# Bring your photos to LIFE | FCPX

Hi guys, welcome to another video in this channel, the Academy. I haven't actually recorded a video here yet. All the previous ones had been recorded and posted on my other channel. So I'm happy that we now have our own space here, and you guys are here just for the tutorials and for what I'm going to be teaching. It's very exciting because then it doesn't feel weird uploading tutorials where somebody's expecting to see a travel video. So in this tutorial, I wanted to show you a part of the video that I uploaded for the trip to Bonn.
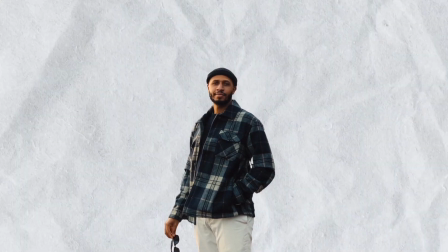I did some animations using some images and I brought them to life.
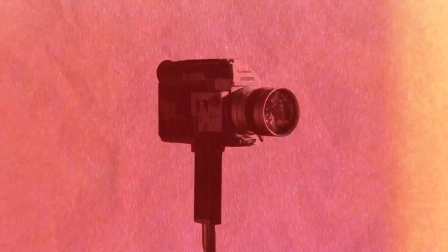I believe sometimes when you are trying to tell a story you haven't shot the video for that section, you could use images to explain the story better and provide more powerful context by using images and kind of adding life to them. So I'm going to show you the part I'm talking about, and then after that I'll show you what the timeline looks like on Final Cut Pro and how I brought it to life.
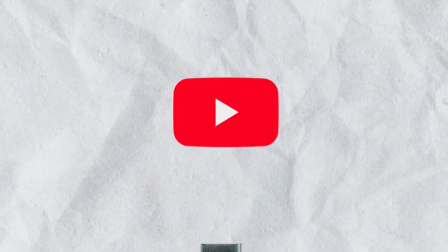So let's jump into how the video actually looks like.
The thing, I wasn't actually going to upload this video, but it was a moment that I really enjoyed,
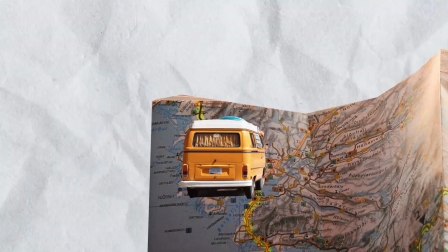and it was an experience, basically an adventure that I recorded when I was heading to Bonn with my wife,
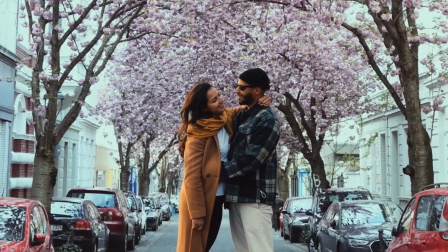and it was really interesting because we were going there to find the cherry blossoms, and I don't know, check if we found them or not.
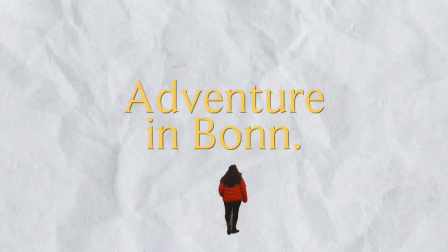It's something that I enjoy. I hope you guys enjoy as well. Bit of the adventure side, but in a different location, not Tanzania.
And yeah. So that's the video and that's how it looks like.
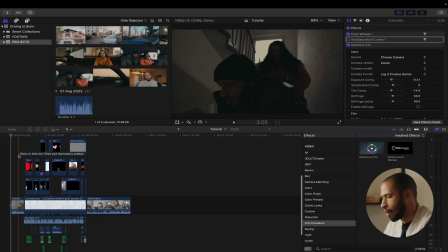And when we jump onto the timeline over here, I'll just show you kind of like the layout of how it looks like.
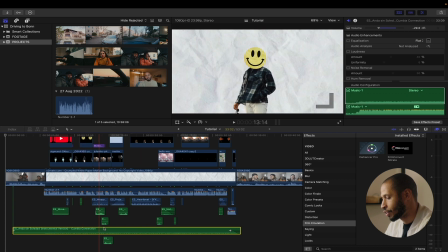Starting off with the track. The track is here as the background. It's what's playing.
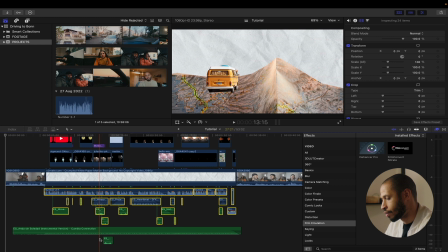I'll switch off all these other things so you can actually hear it.
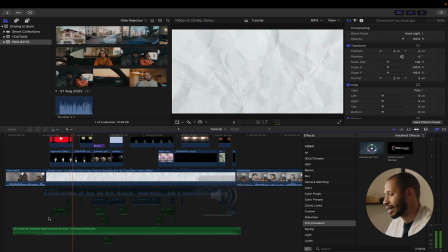So that's just the track in the background. And that really plays a big role to how the actual video comes out,
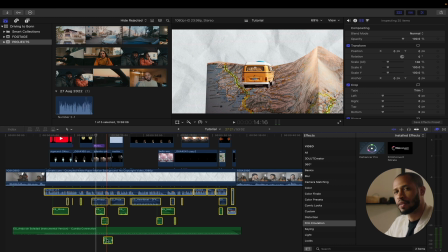because if this part of the video played without a soundtrack, it could have sounded a bit weird. So it's good to have a bit of that background and to kind of set the mood. It was a bit of an adventure track. It kind of had a bit of culture to it.
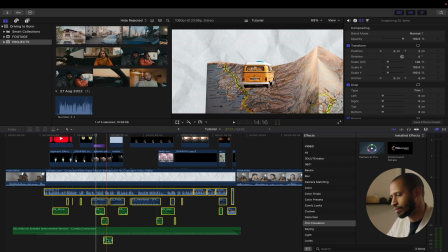It was, even though I was in Germany, I think the track is more of a, Latino background soundtrack. Kind of create a bit of a cultural texture, I would say. So that's what I create.
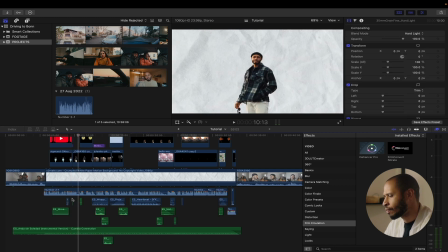I got from Epidemic Sound, and then the next part that played a really big role for this
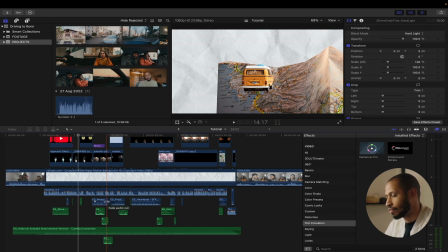video was the sound effects. So the sound effects really played a big role. I'll play this video for you without the sound effects so you can actually hear it. And you just have the voiceover.
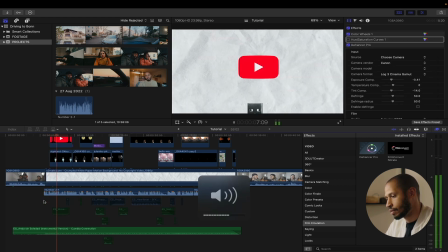So this is how it sounded.
So here's the thing, I wasn't actually going to upload this video, but it was a moment that I really enjoyed,
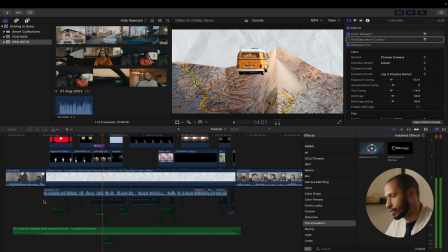and it was an experience, basically an adventure that I recorded when I was...
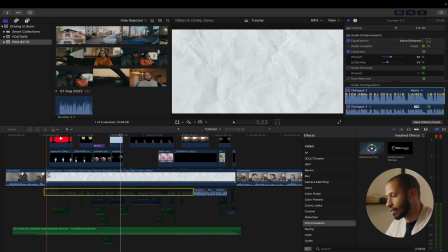So I'll take out also the voiceover, and then we can hear it without any sound, so you can actually hear what it would look like if it was just pictures moving up and down.
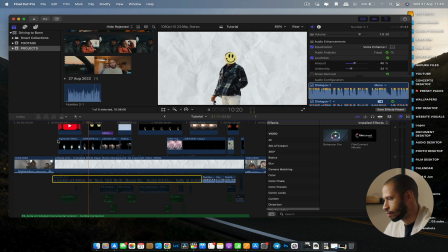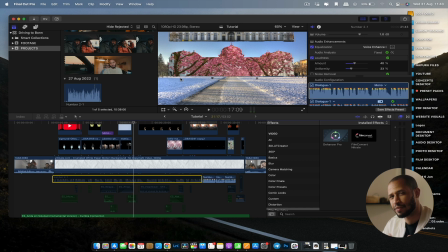As you can see right now, there isn't really any umph because you don't have the sound effects. The sound effects give the motion of the images more life.
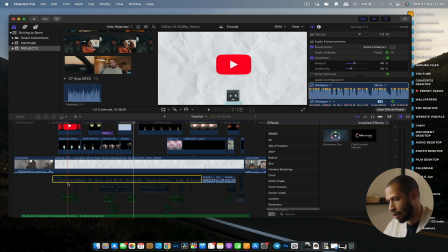I'll show you what I mean. So I'll switch on the sound effects
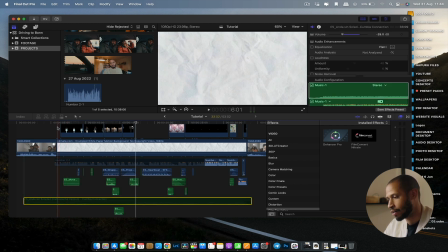so that you can actually hear them, and I'll turn off the music in the background so you can just hear the sound effects themselves and the images.
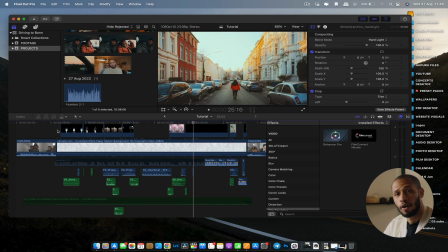All right, so those small things that you add for the sound effects really plays a huge role when you're creating these animations. And whenever you're making any video, you need to spend a bit more time in the sound effects department. What I used to do a lot of times is that I'll work a lot on the color grading, I'll work a lot on the edit, the cut, and I would you know, at the end, try to work on the sound design and be already kind of like tired of the project. So I don't put a lot of emphasis on it. So what I do nowadays is like I'll make a video and then maybe take a break, come in the next day and just do the sound design. So this is what I did for this video, because then it allows me to have more interest in, you know, this part, which generally I do at the end of any edit. So I'll show you here what I've done as well to add a bit more you know, life to the images. What I've done is I taken all these images from Unsplash, I downloaded them and I took them into Photoshop,
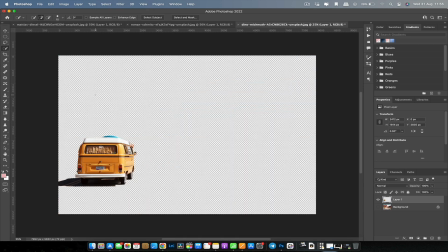took out the background of those images and then brought them as PNGs onto my project folder.
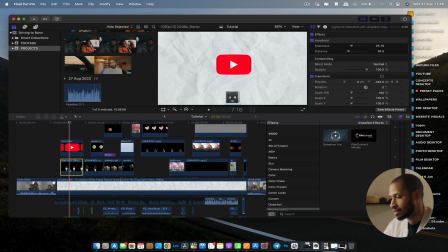And then what I did now is that, for example, here with the selection of the USB, I keyframed the USB to come from the bottom of the screen coming up.
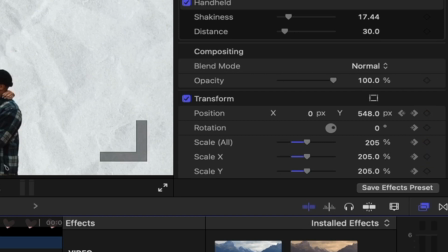So I just keyframed that position from bottom to up. I'll just show you here in the video animation.
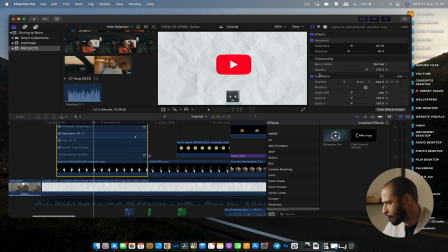What I did is I have a keyframe here, and the keyframe basically is moving from bottom going all the way up.
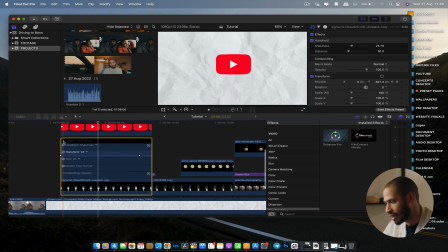The shaking effect is actually an effect that I just added. It's a handheld effect here on Final Cut Pro. If you go to the bottom here and you go to stylized,
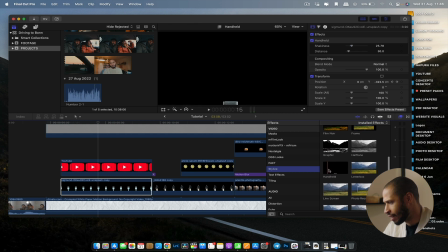you can actually add in a handheld effect, and that makes that kind of motion. The reason why I added that is that I felt like if I didn't have the motion, it would have just felt a bit too boring.
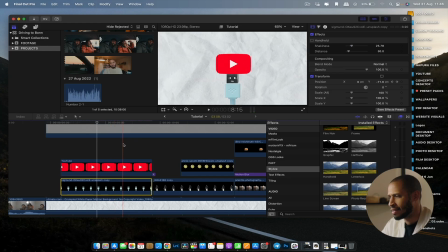It would have just been the USB moving up. The fact that you have the texture of the paper moving in the background, and then also you have the USB and the YouTube logo moving, kind of brings it to life rather than it feeling a bit too static. So I used the handheld effect for that.
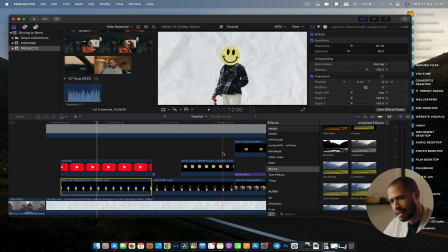I used it in, I think, most of the images here, just so that they have a little bit of motion rather than for them to be static. Again, if I take out the handheld feature here, you'd see that this image just stands and it kind of feels a bit boring.
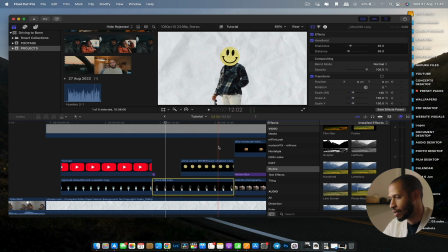So the handheld part added a bit of animation to this sequence.
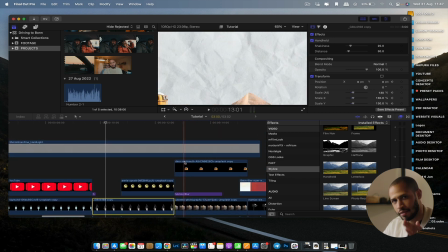Okay, so let's jump again here. Same thing, keyframing it from left to right, moving it up,
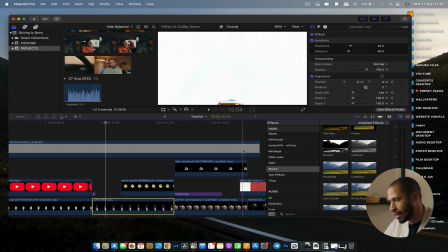and then after that moving the image down to the bottom and moving also the map to the right side.
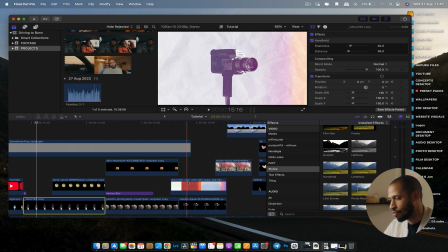Then here I just added a bit of a film transition.
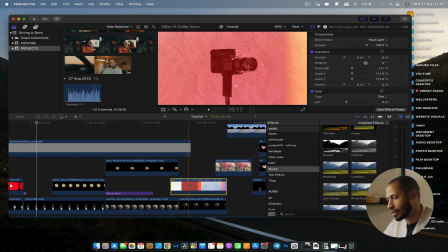It's a light leak, an 8mm film video,
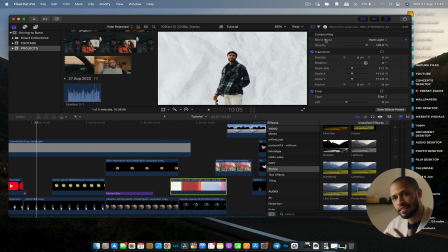and for this portion I just changed the blend mode to hard light so that you're able to see.
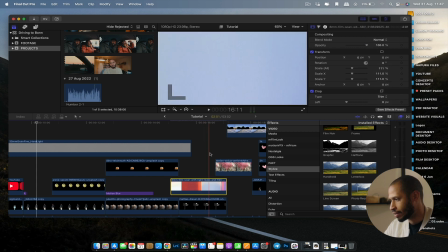So if I take out this from hard light and I just have it as normal, you wouldn't be actually able to see the camera in the background. So by changing the blend mode to hard light, you're able to see the camera and get that effect of kind of that old film. I just wanted to have to bring all these different images to life every single time they came onto the screen.
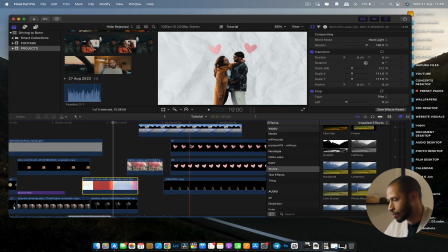So when I brought the images of, for example, the hearts here, like I had the heartbeat beating,
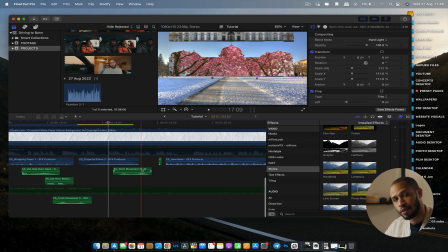and all these sound effects that I brought onto this project, I downloaded them on Epidemic Sound. They have a huge collection of effects, sound effects, and also music. Even the music itself I found from Epidemic Sound.